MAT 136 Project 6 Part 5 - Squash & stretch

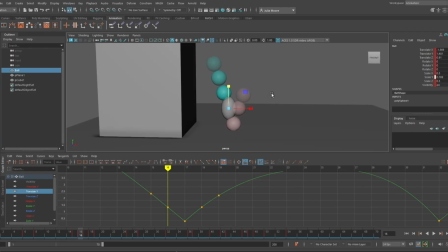(4:09)
So if we were to just scale this up, we can see we're just making the sphere bigger in volume. It's just getting larger and larger. Well, what we want to do is maintain the volume of this object. So if we scale in one direction, that means we need to scale down in another.
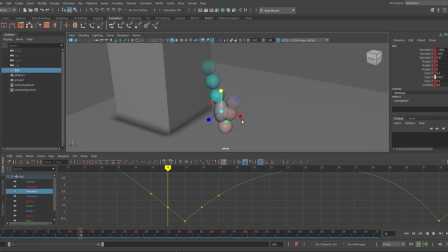(4:29)
So to do that, it's a little difficult to scale because there's two directions here.
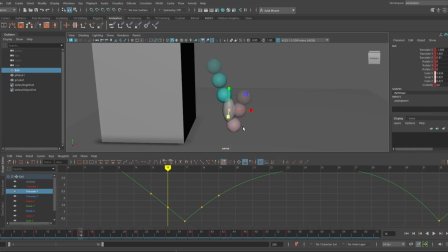(4:33)
I could just scale them individually like that, but it's a little handier to hold control, select the handle that I don't want to scale, and then just pull in. So this is a nice little shortcut.
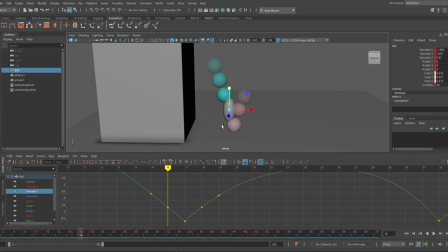(4:50)
This locks the handle that I don't want to scale, and then it scales the other two handles that I do want to scale. So it's nice because it does that very uniformly. All right. So now
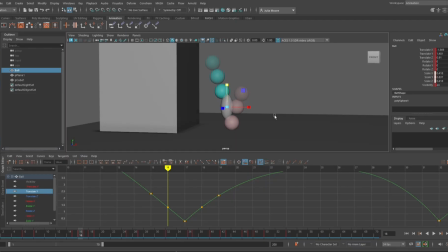(5:09)
let's do some rotation. So now what we can do is see the path of motion, which is another concept in animation. We can see the path of motion here, and we want to keep this in line.
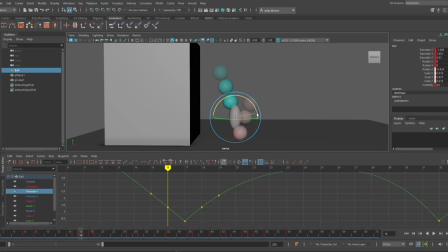(5:23)
So let's rotate this so that it's going following the same path of motion towards the ground. And I am going to favor the ground just a little bit so that it kind of looks like it speeds up
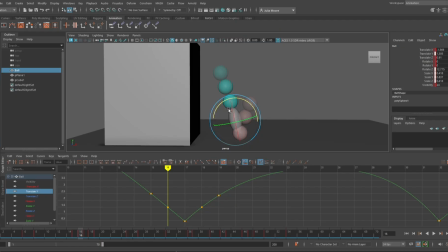(5:41)
right at the end because we're increasing the spacing, and that's what makes it look faster. All right, let's key this, hit shift.
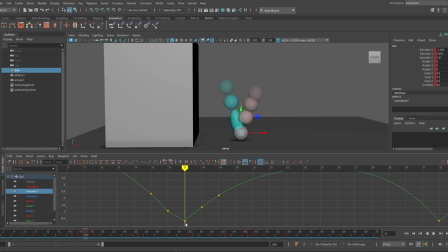(5:58)
Now, let's come to our contact frame right here, and we're going to squash this thing down. It has weight, it's going to get flattened a little bit. Let's flatten this a bit. So I'm going to hit R for scale. I'm going to flatten it.
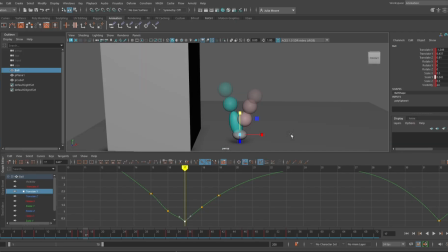(6:18)
And let's scale it out on the other two. So I'm going to hold control, grab the handle. I don't want to scale, and let's scale that out.
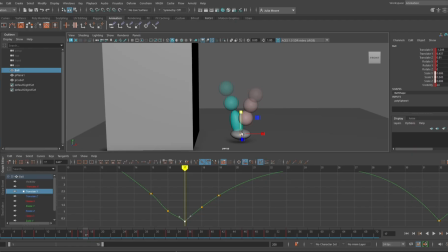(6:33)
Right, so it looks like as it makes contact with the ground, it's squashed. All right, so now I'm going to push this back down. I'm going to stretch this frame after it back out.
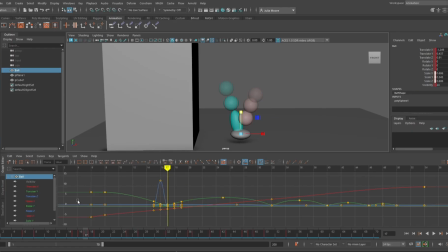(6:49)
So let's go to back to translate Y.
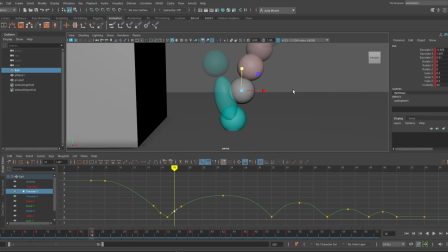(6:56)
This frame right here, we're going to stretch this back out. So we're going to do exactly what I did with the other one. We're going to stretch it out. We're going to hold control so that we're squashing
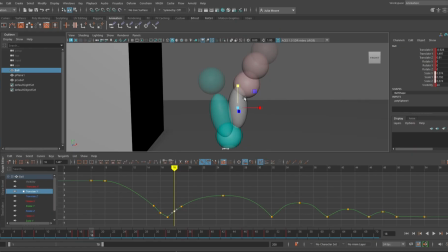(7:12)
or thinning it out with the other two handles like this. And let's push it down so that it favors the ground a bit. All right, and let's turn it.
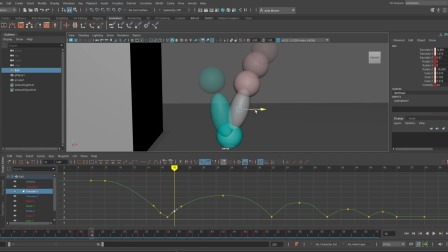(7:31)
So let's actually have this one not be as close to this squashed one here, which I didn't set the keyframe for, so I'll have to go back and redo that one. But let's have this one not be perfectly even with the one across from it.
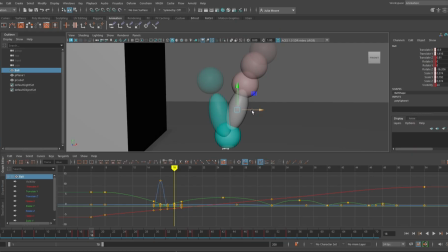(7:46)
So it's kind of nice to not have things uniform when it's organic motion. Like we don't want these to both be even. It's nice to offset things a bit because it makes it feel a little more natural.
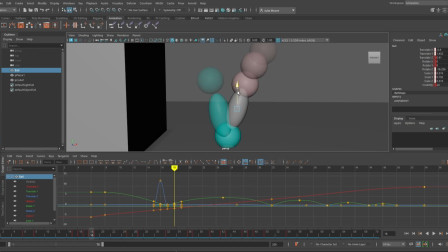(8:01)
So the tip of this thing is going to be higher up than the other one. And you can see that this one is lower down. So it's nice to keep it slower as it's leaving the floor and faster when it's coming in to touch the floor.
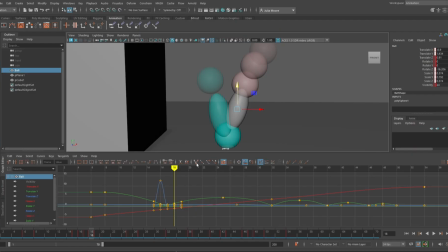(8:19)
All right, now let's go back to this one that I didn't set a keyframe for. Let me actually set the keyframe for this one. So I'm going to hit S. And let's go back to the contact frame right here, and let's squash that down again.
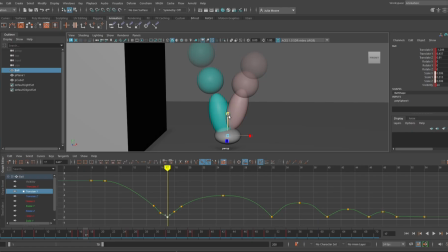(8:34)
So I'm going to squash that down. I'm going to hold control and squash it out. Ooh, I don't want to flip it. I just want to squash it out. There we go. And I'm going to hit S to keyframe that.
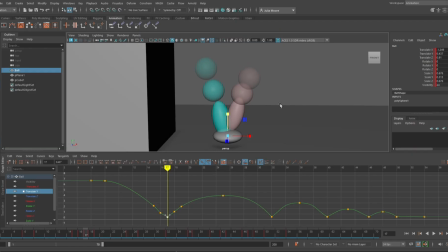(8:47)
All right. Now let's turn off ghosting. And let's make another play blast and see what we've created. So I'm going to do play blast, options.
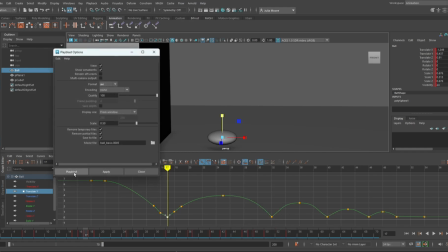(9:02)
Everything looks good. Apply.
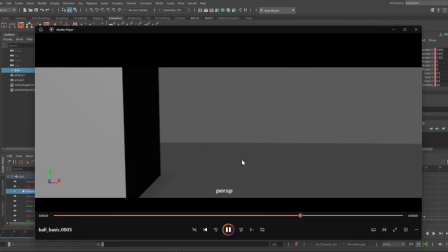(9:08)
All right.
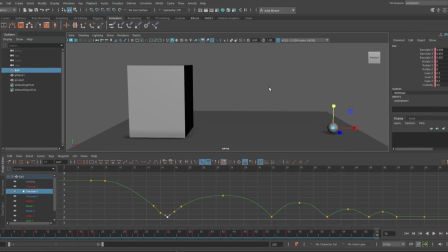(9:12)
So let's make sure that I'm zoomed out a bit more so that I can see the full animation.
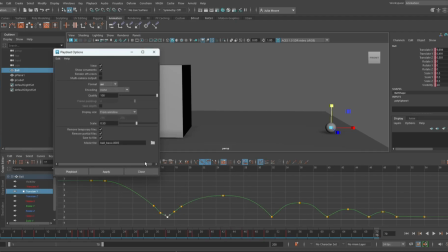(9:18)
And let's make another play blast. Play blast.
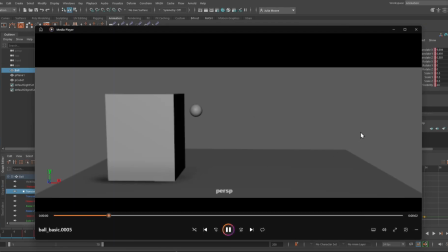(9:27)
Let's turn on looping. All right. So now when we play back, we can kind of see just for a brief moment that kind of squash and stretch effect. And it makes that first bounce feel different than the other bounces. It feels like it has a bit of an impact.
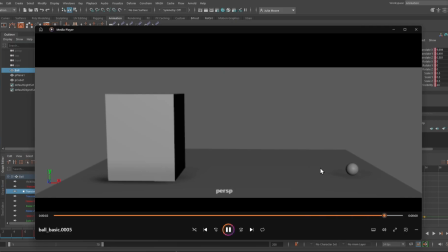(9:44)
It squashes there for a second, and then the other ones are just more stiff and they just kind of bounce, bounce, bounce. So, depending on the feeling and the type of ball, squash and stretch can be a very,
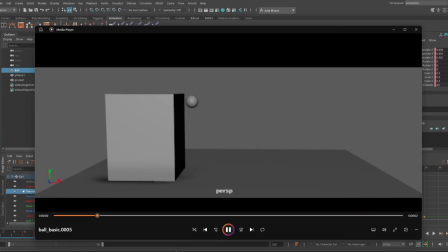(9:57)
very cool thing to start to apply to your animation, and it can be applied to everything. All parts of the human body can squash and stretch. When we're talking about character animation or any other type of animation, it can really have a lot of impact on what you're doing.
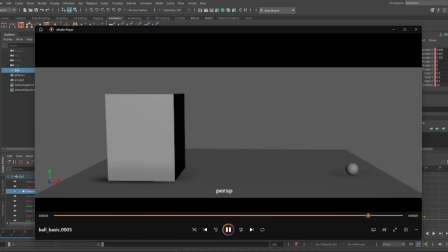(10:13)
Thinking of facial expressions, your cheeks will squash and stretch depending on the shape of your mouth and what you're saying. The skin in the areas in your elbows will squish together as you're moving your arm in certain positions. So consider that in every animation that you're doing.
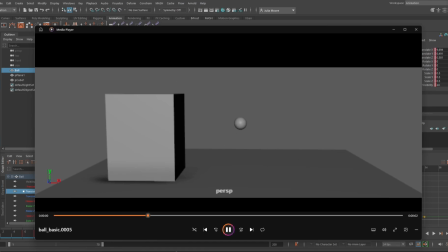(10:32)
This concept of squash and stretch is very important for motion and a lot of organic movements. All right, so we've applied the concept of squash and stretch to our very first animation.
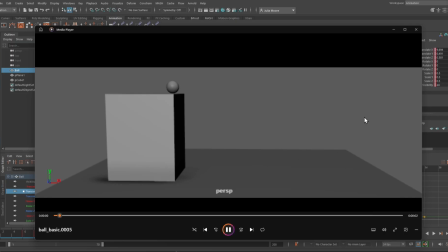(10:46)
Feel free to add this effect to the other bounces following the process of what we just did. Remember to increment and save as you work as well. All right, so we learned about spacing and timing in animation.
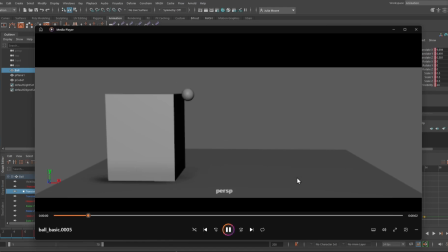(11:01)
We learned how to set keyframes and use the graph, and we worked a little bit with the principle of squash and stretch. Please don't forget to zip your project folder and take a nice break after submitting your project.